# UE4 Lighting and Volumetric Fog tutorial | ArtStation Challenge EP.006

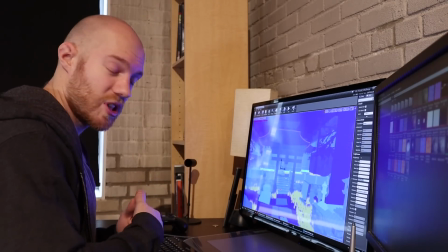1472s
And that will skyrocket your bake times,
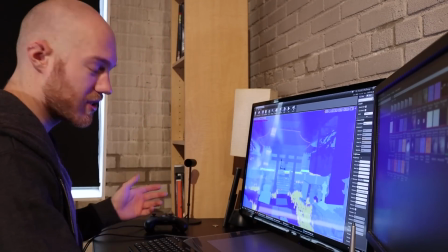1475s
and it won't actually increase your results nearly as much as you would think.
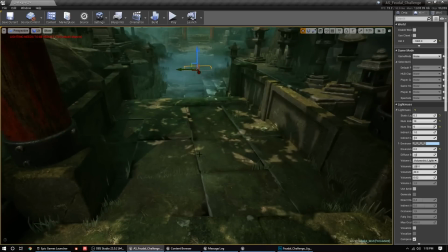1481s
So yeah, as you can see, like these shadows are from the directional light.
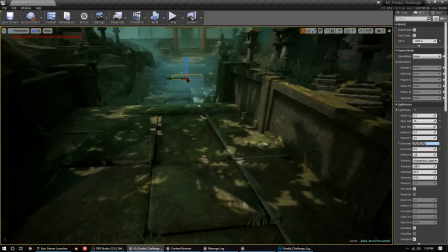1485s
They're not actually baked, so you can see them moving and stuff like that. but what is being baked is the actual bounce light from the sun.
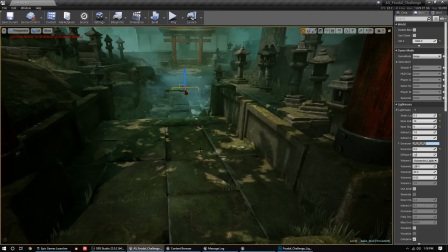1492s
So when the sun comes through and say hits this wall, like this wall here, the sunlight would come through, those photons would hit that wall, and they would bounce and scatter around the environment.
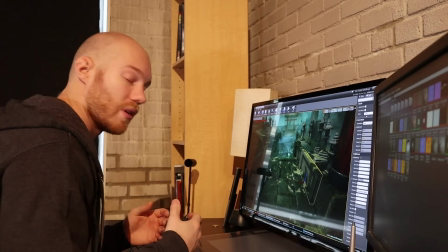1501s
And that's why you don't actually ever get really 100% black shadows,
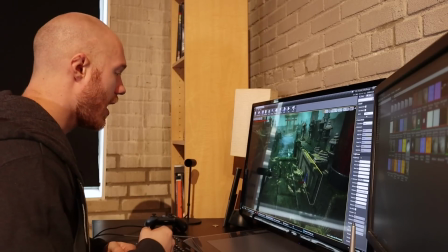1506s
because light is always scattered and diffused throughout the atmosphere, and it'll hit a wall and it'll bounce off, and that's why you get,
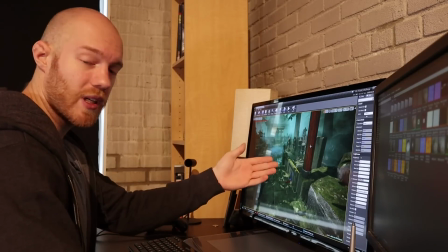1513s
say, probably some of this orange scattering through the environment, because those light photons pick up that color and scatter it around, and that's GI, or global illumination.
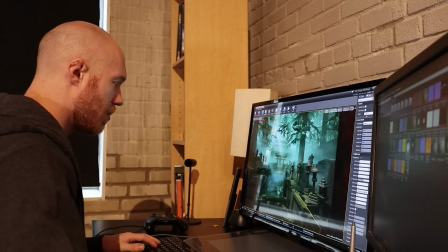1522s
So some people might think, oh, the sun's hitting this tree, but that means there should be a big shadow right across here, and this should all be black.
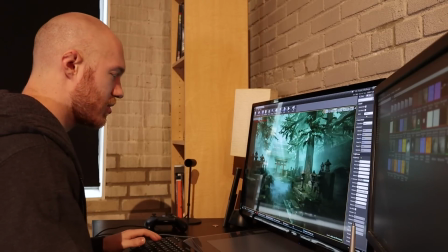1530s
And that's a big misconception a lot of people have when they first start lighting.
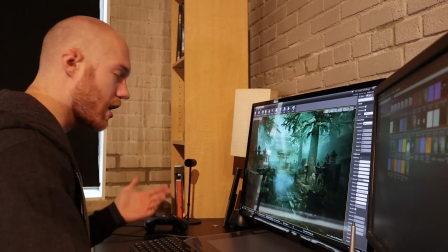1534s
And so that's why I say try and avoid those 100% razor sharp or black shadows,
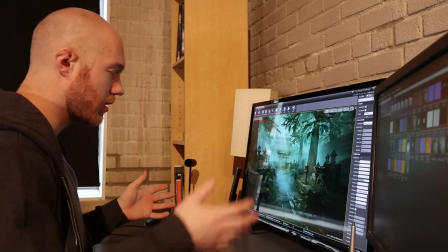1539s
because a lot of times shadows are really soft, especially on overcast or moody, like lighting scenarios like this,
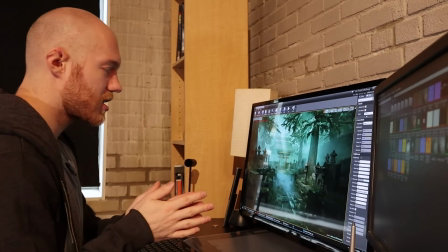1546s
because the light's just super diffused.
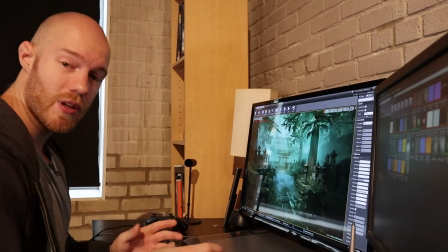1547s
It's filtering through the canopy, it's bouncing around inside the trees, and then when it finally reaches the ground, it's not really like a super razor sharp hard cut shadow.
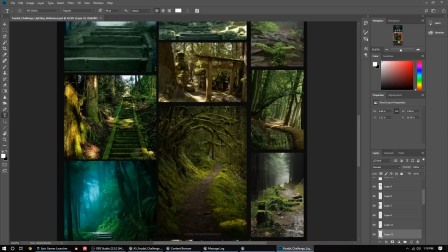1556s
If you look at the lighting mood boards, you can see it's like more of like just subtle pools.
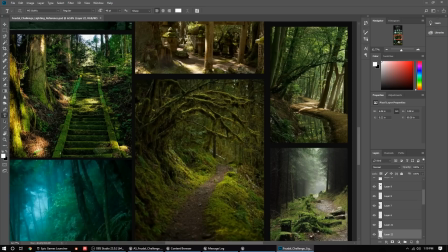1560s
Even though there's all these leaves and stuff up here, you're not really seeing like leaf silhouettes in the overall shadows.
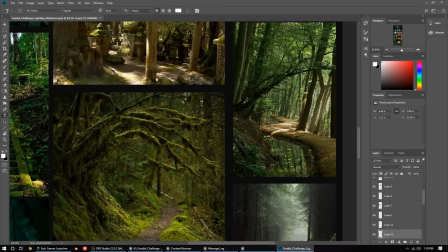1566s
And that's just because the light is being so scattered about inside the fog, the atmosphere, the canopy.
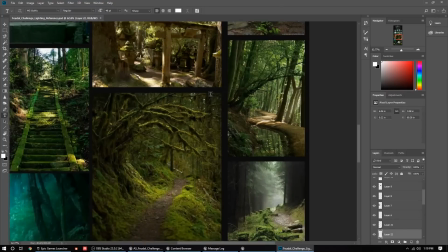1571s
By the time it gets to the ground, it's really just like this nice, soft, subtle, diffused kind of look.
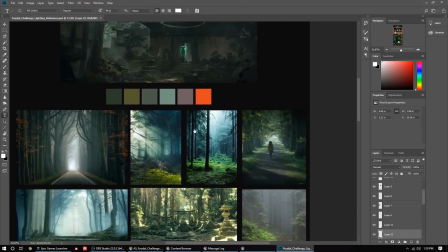1579s
Here you can see, yeah, there's a bit more harsh highlights, but you're still not getting like leaf projections on these images.
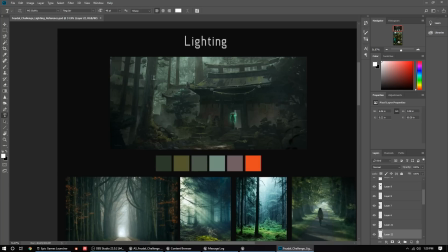1587s
So yeah, and back to the main concept, really like soft, subtle, diffused light coming through the canopy and hitting the ground.
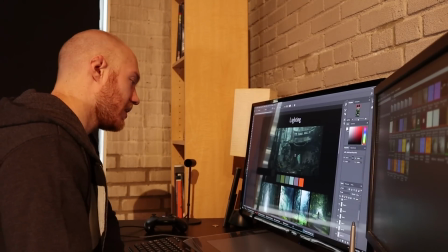1595s
It's actually a bit darker than my scene. So I'll probably go back and tweak it to be a little bit more in line with the concept. I don't want to go too overcast because it'll start to look a bit flat.
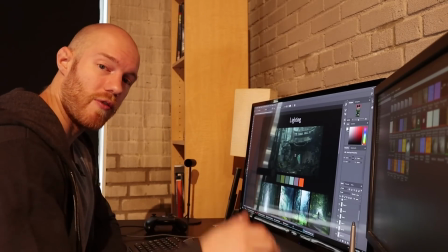1604s
That's why I added those spotlights, is to show a bit more of the forms, add some highlights and sense of interest here and there.
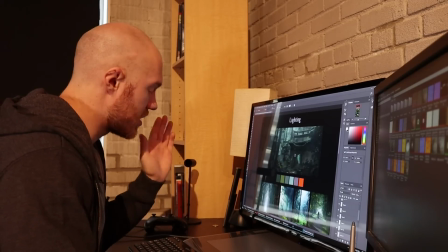1610s
But for moody stuff like this, it's awesome to have a really soft, diffused look to your lighting.
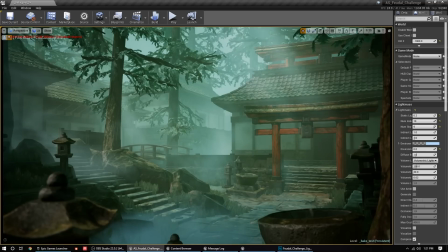1615s
And finally, for a shot like this, I use the cinematic cameras to get that nice depth of field going on. And I actually place them in a way that some of these statues, like these things in here and the tree, actually kind of helps frame the image and get blurred out.
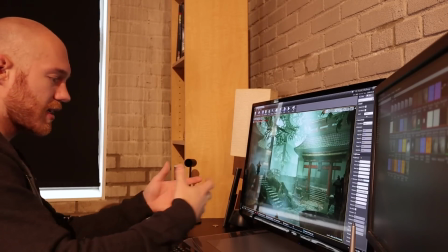1631s
And that's a nice effect to add some depth to your scene too, is to use things to frame things and then either blur them out or have a nice rack focus.
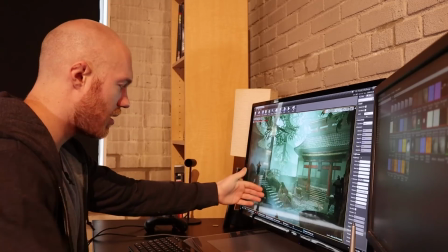1638s
Maybe if I make a video, I'll have this part, say, on the stairs and the statues be in focus, and then I'll change the focal distance.
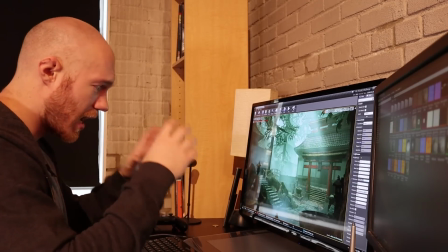1646s
So you get that nice kind of rack focus that you get in movies where they'll have like fade from one character to another during a conversation.
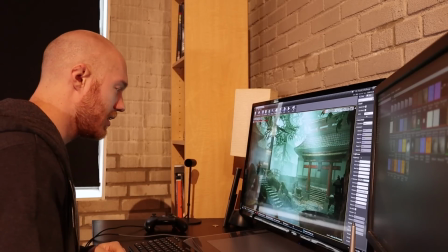1653s
It's really subtle usually, and now that I've mentioned it,
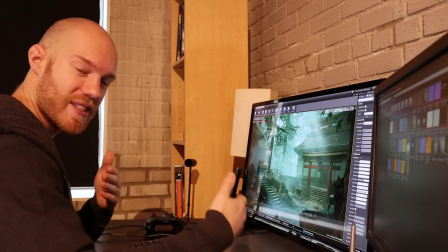1656s
you'll probably see it a lot more. But it's a nice way to add depth to scenes and just quickly change your focus in the overall composition.
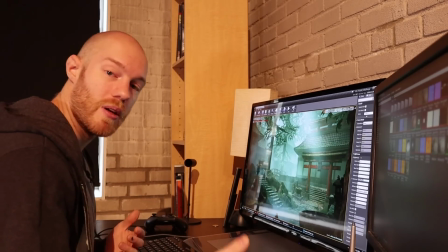1662s
And it's really cool. It's really easy with Unreal cinematic cameras.
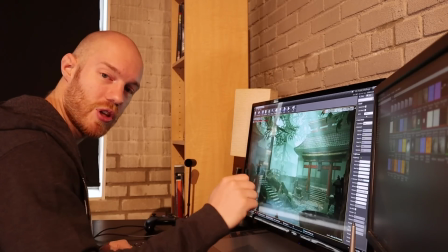1666s
So go in there, try it out, change the aperture to something really low, like 2 or 1.8,
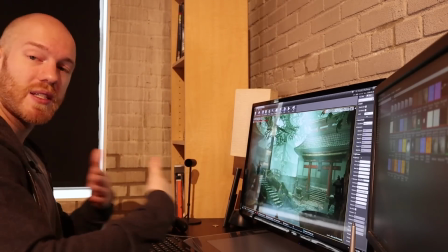1671s
and then start playing around with the focal distance, and you should get some nice depth of field that could add some extra depth to your scene and help just make things pop.
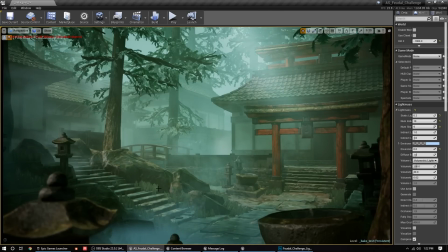1678s
Because not everything has to always be in focus. And like I said, I don't really care if people see every little tiny normal map detail in this statue here. I'm more concerned with showing the shape of it. So it's got this bit of a spotlight casting a highlight here and there, and then part of it's in shadow.
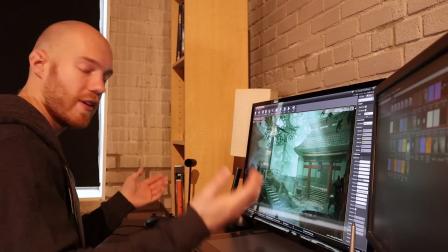1694s
And I don't really care if people see those details, because the overall shape and form of the scene is what matters more than showcasing every little tiny detail.
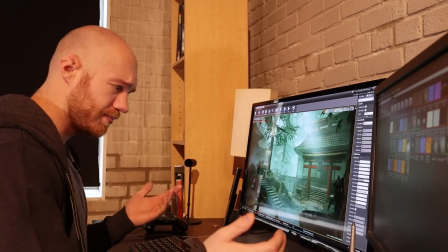1703s
And you can really use lighting to do that.
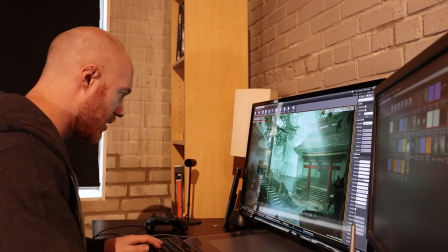1706s
So if I go into the actual fog sheets, you can see that I've used these to actually silhouette a lot of objects too.
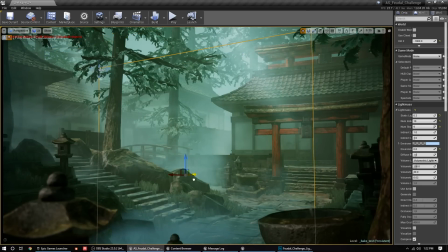1715s
So I pushed it back behind these rocks.